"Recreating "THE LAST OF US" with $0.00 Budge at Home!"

couple days ago I watched a brand new TV show that was awesome in every aspect. And as you probably already know, it was HBO's Last of Us. In addition to the amazing story, the cinematography, the lighting, the editing, color grading,
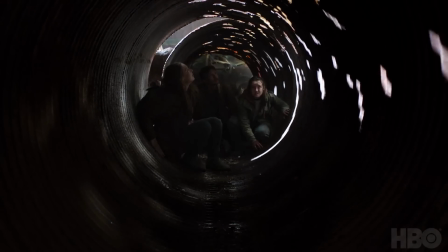[0:17]
acting, directing, literally this show is top notch in all of that. You know, seeing this kind of thing inspires me to do something, to create. So that's the whole idea behind this video. I watched the first episode twice. Once alone and once with my girlfriend just to force her to watch it. And there was a scene in that episode where the location was very similar to one of my rooms here in the studio. So I thought, what if I try to recreate that scene with what I have here? Because obviously this is a TV show with the highest level of quality. Big crew, huge budget, production at its best level. According to Wikipedia, the budget was between 10 million to 15 million per episode. And we're gonna make it with zero budget. So we kinda already lost. But I'm gonna try my best. Let's see how that goes. Hopefully it will be interesting and we don't suck too hard.
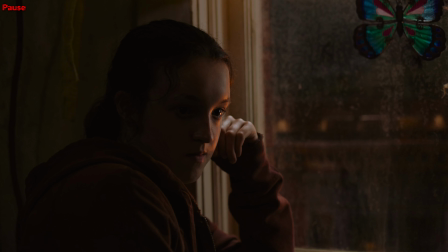[1:15]
Okay, so first things first, we're gonna find our reference shot. I choose these two shots here and we're gonna analyze them step by step. I'm gonna start with set and custom design. Our character was wearing a crimson hoodie, which I already have. Tighter hair and not a huge makeup as I can see. The location of the scene is living room apparently in the show. And I'm seeing half of a dirty window.
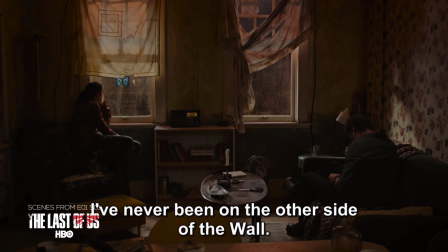[1:42]
We can see the windows better on this wide shot. And the most noticeable thing is the butterfly on it. We have a similar window in that room and it's already dirty, so we don't have to do anything about that. And my super talented friend gonna paint a butterfly on it for me and this section is done.
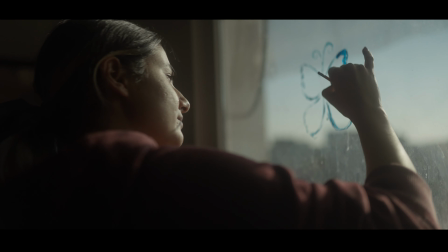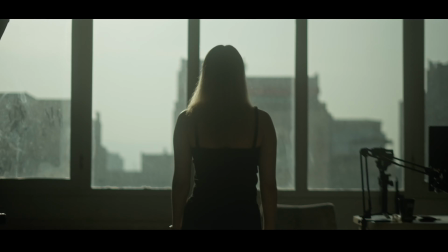[2:04] Hop in the car, watch it go vroom, vroom. I told her mom that I blow soon, soon.
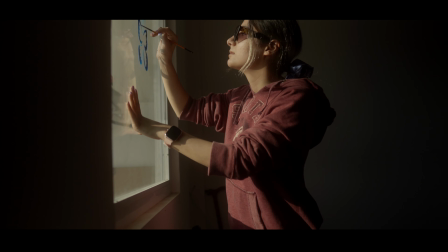[2:11] Knew as a child back in the womb. Oh, told her step back, I need my broom, vroom. Hop in the car, watch it go vroom.
Our next part is lighting, which is done perfectly in the whole show.
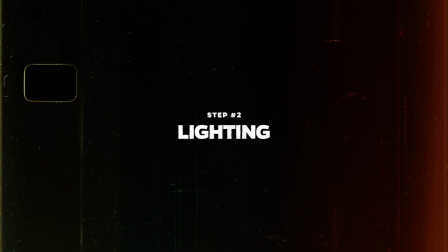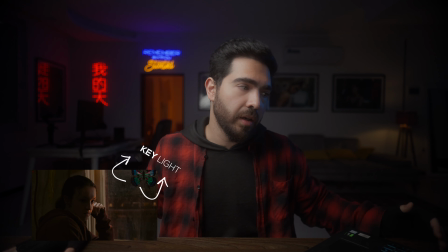[2:30]
As we can see, the light's coming from the window, so our key light should be there. Unfortunately, I have a balcony behind my window. I couldn't find anything from behind the scenes, but probably in the show a light was mounted on a stand and sent high above the window. My studio is on the 8th floor, so that's not even an option. So we're gonna use the balcony to place the light, but the problem with that is there's not a lot of space there. So I can use my main powerful light, which is the Godox FV200 that I'm using right now to film this video on with a huge softbox and a grid.
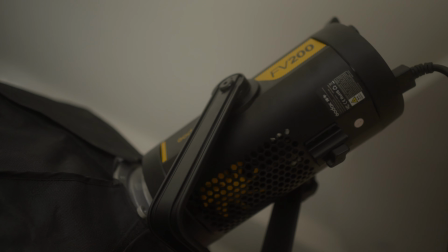[3:00]
And we definitely gonna need that huge softbox for this shot. As you can see in our reference shot, the light is very soft and flattering.
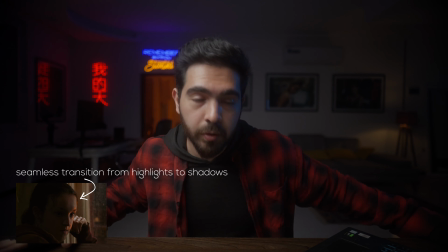[3:07]
So we have to diffuse the light and we can use the big lights. I can't even pass this softbox through the door.
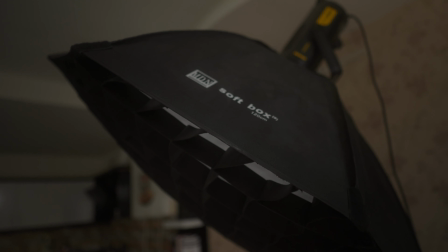[3:13]
And one of the keys to getting a soft look is using a big diffuser. So now we're gonna use a very small and very affordable light, which is this power tube.
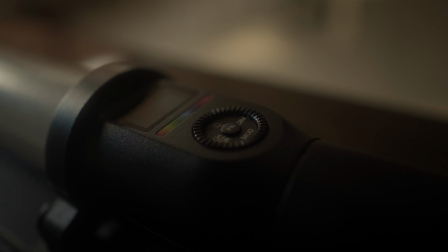[3:21]
Lots of brands making power tubes these days, but I'm using the Godox one. And we're gonna diffuse it with a simple reflector or any other white fabric.
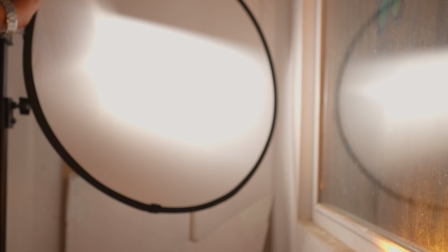[3:29]
In these situations, you can just hold it in front of the light. If you want to analyze the lighting, no rim light, no fill light.
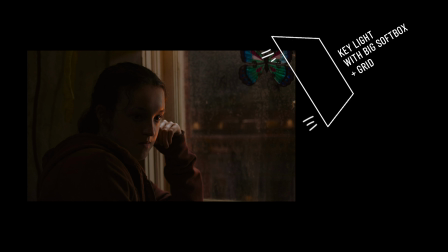[3:36]
There's a key light with a softbox and a grid. There's also another orange light on her face and neck. And it mimics the sunset, I think. They probably use negative fills too, but the orange light, that's a little bit tricky. So after trying multiple angles, I used even smaller and cheaper light.
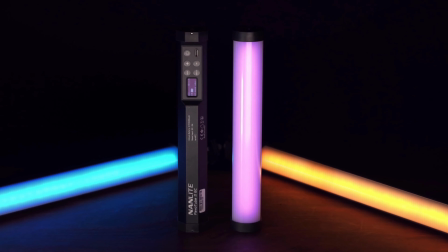[3:53]
I'm talking about these 20cm non-light power tubes. They're very small, so you can place them literally anywhere. So I grabbed one of these and placed it exactly behind the window. Now we're done with the lighting part. And our next part is camera and lens.